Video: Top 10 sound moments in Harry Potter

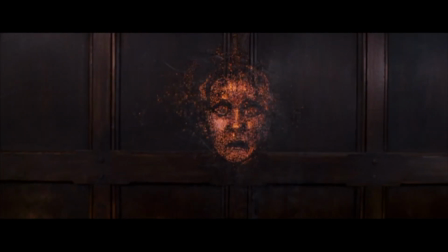The score brings this scene together and just makes the whole thing even more whimsical and magical.
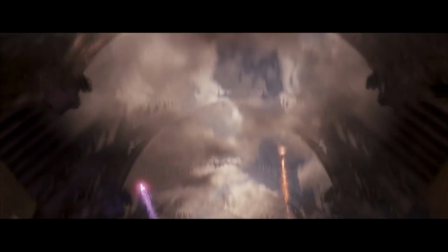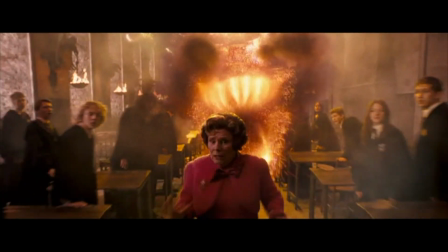Also, this is always the song that is playing when I enter Diagon Alley over in Universal Orlando or the studio tour in Leavesden, so it's got a special little place in my heart.
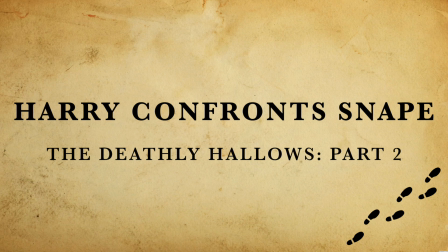Harry confronts Snape, Deathly Hallows Part 2. This one is another line delivery moment.
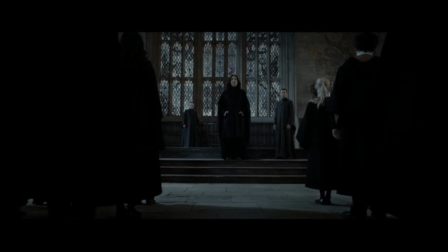In Part 2, we see Harry sneak back into Hogwarts right under Snape's nose.
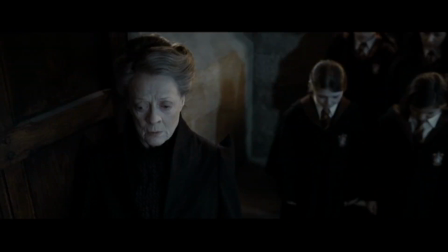Honestly, I love this whole scene from Rickman's performance and pacing of dialogue to the eerie quietness of the castle.
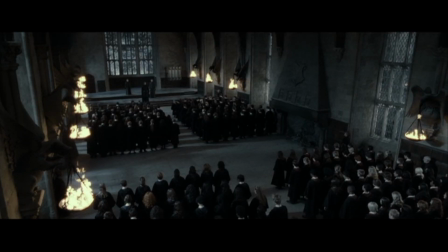This film is dark, but my god this scene really conveys just how depressing Hogwarts has become since that first time we see it in Philosopher's Stone.
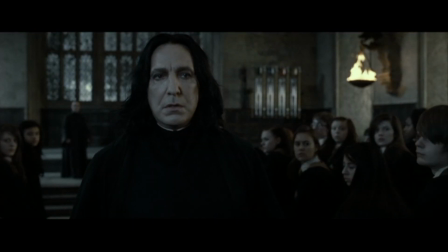But the moment for me, which gives me chills, is as Potter confronts Snape.
How dare you stand where he stood!
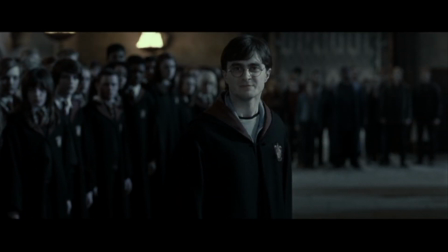Tell them how it happened that night! Tell them how you looked him in the eye! A man who trusted you and killed him!
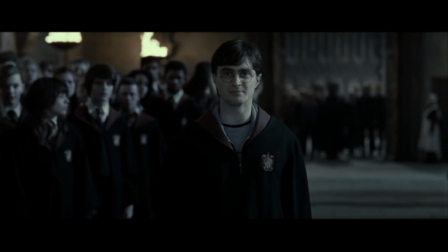The soft music mixed with Radcliffe's delivery pushes the severity of Potter's anger and disgust towards Snape, and god it's just so good!
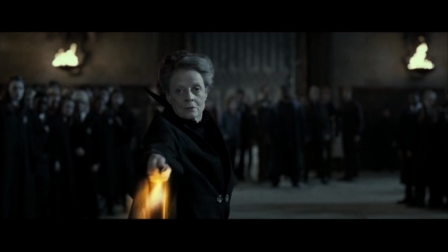Also the scene ends with McGonagall being badass and taking her place as headmistress, so... what's not to love?
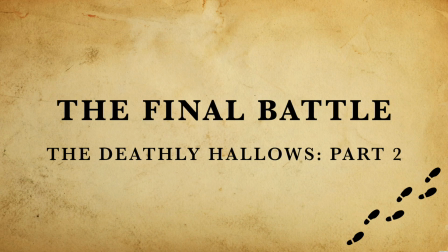The final battle, Deathly Hallows Part 2.
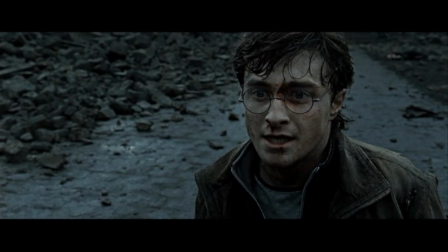I couldn't make this video and not talk about the final fight between Harry Potter and Voldemort, and yes I'm talking about the one where dear old Voldy disintegrates.
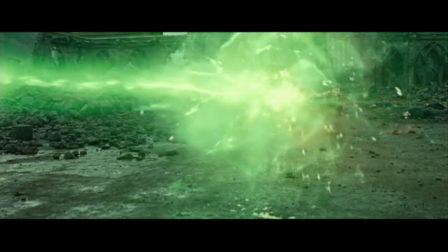While I do prefer the battle in the book, there is something truly beautiful about this scene and the fact it is just the two of them.
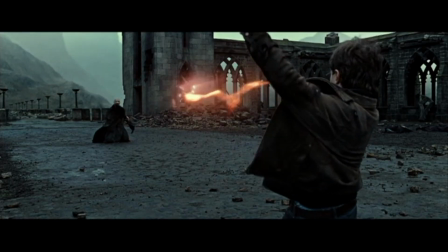I think for me I enjoy it because of its real lack of dialogue or sound effects. The entire thing is covered by music, but they choose extremely specific sounds to further the narrative.
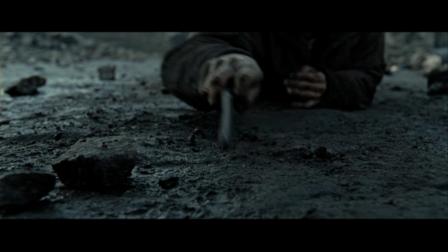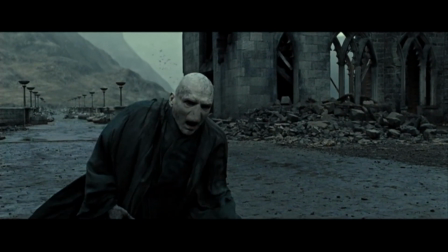All these sounds are muffled and distant, from the crawling along the ground to the sound of Voldemort's face coming apart.
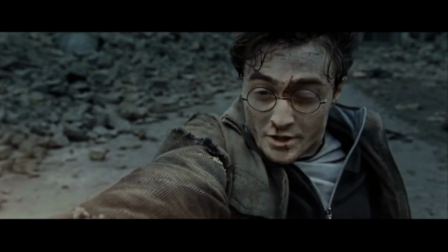The only moment which brings you fully back into the scene is when the duo cast their spells.
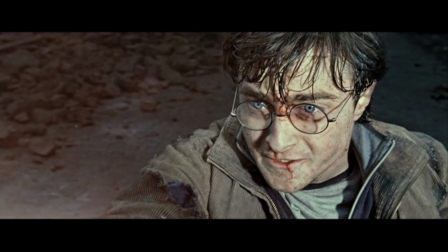It's only for a few moments before we are sent back to the slow motion distant view, but I don't know, it just made me feel even more attached to the characters I've followed all my life,
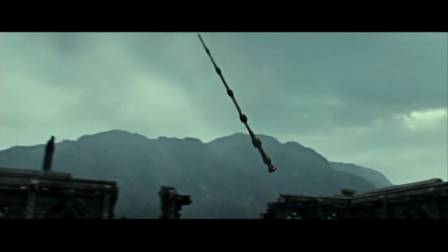and it never fails to raise the hairs on the back of my neck. He's back, Order of the Phoenix.
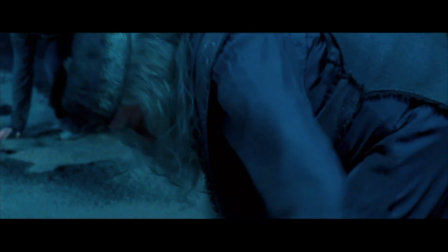And finally we come to my favourite sound moment not only in Harry Potter, but probably in any film I've ever seen.
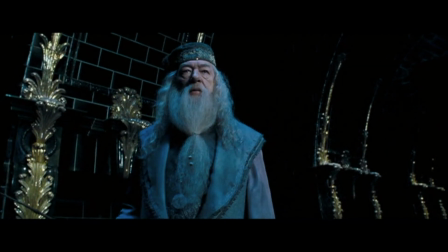At the end of the sixth film, Dumbledore finally comes to help protect Harry by putting himself between the Chosen One and Voldemort.
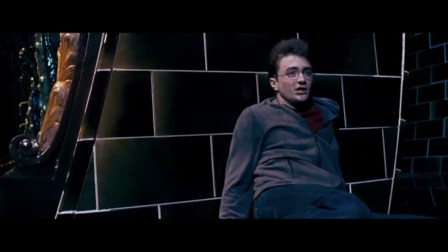This is when the best duel in the entirety of the franchise plays out, and you want to know why I think it's the best?
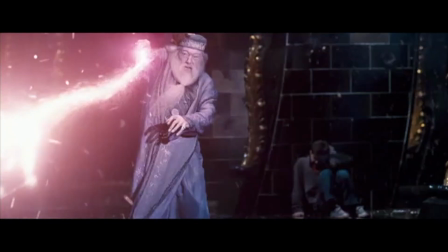Because of its lack of music. It's raw, it's specific, and it fully brings the audience into the scene.
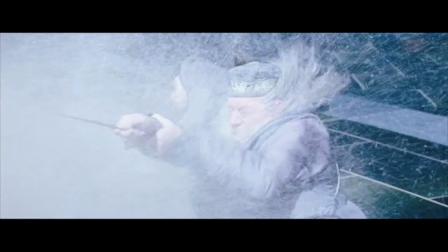Every spell and curse has specific sound choices to convey what those spells do.
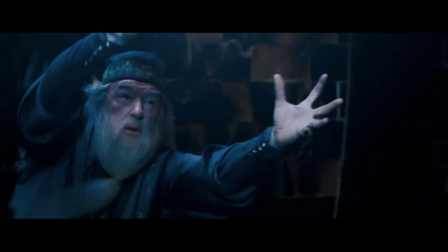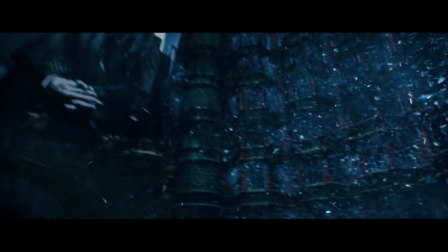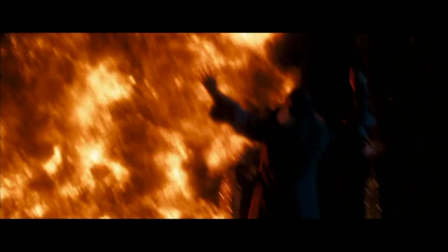The water spells sound like water, the fire spells sound like a firework.
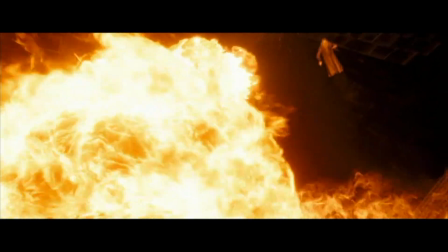There are no distractions and unlike the first few films where spells sound whimsical and fun, this scene really shows that they can be dangerous.
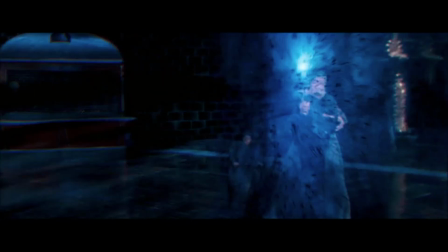Honestly, if you ever want me to stop talking, just start playing this scene and I will shut up immediately.
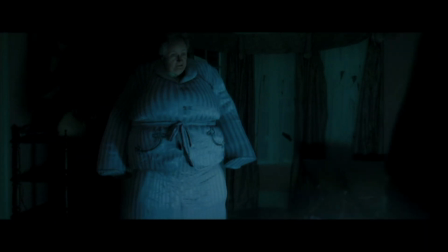Now while those are my top 10, there are so many more that I could have discussed and I know I didn't talk about really anything from Prisoner of Azkaban or Goblet of Fire,
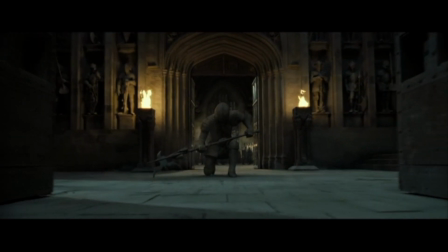so here are some other moments in the Harry Potter films that I really love because of the sound.
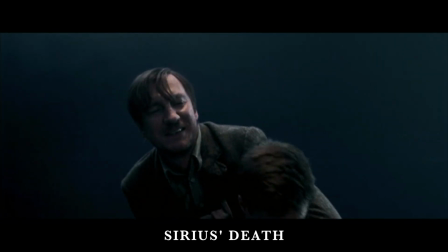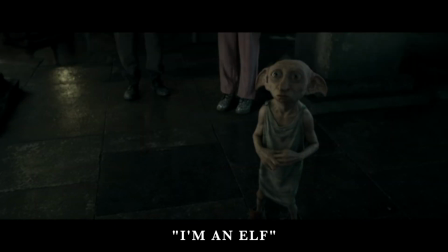Are you saying you can operate in and out of this room? Could you take us with you? Of course, I'm an elf.
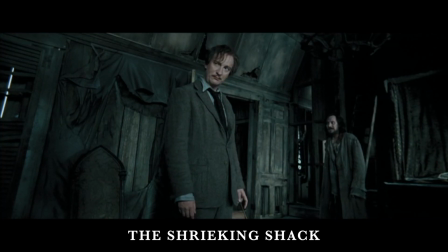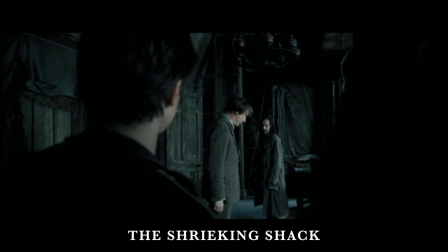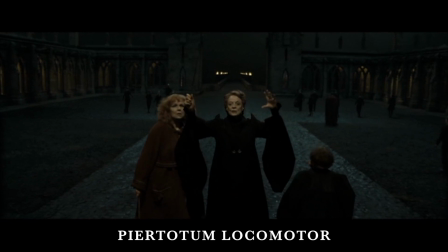You don't need to disfigure me, Elvis. Pier totem locomotor.
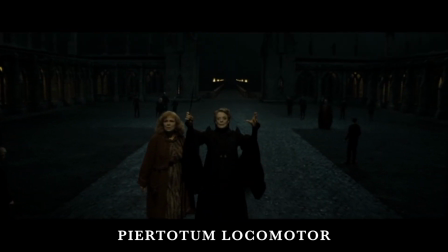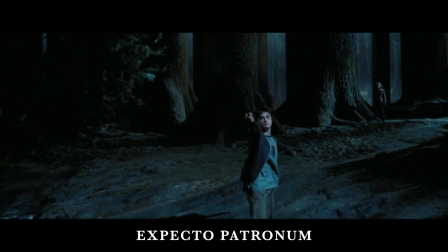name and the cobbler to fire. Expecto Patronum!
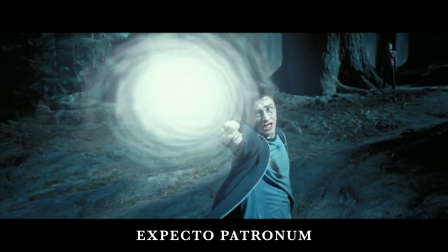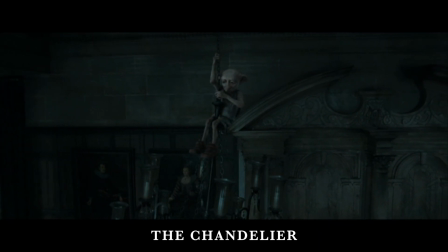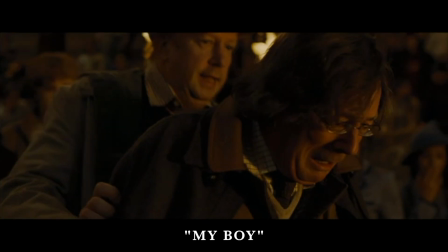That's my son! That's my boy!
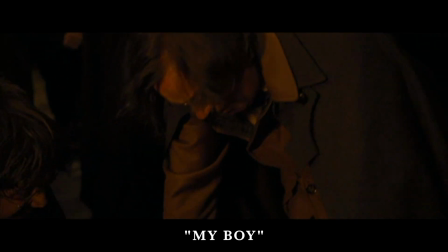That's my boy!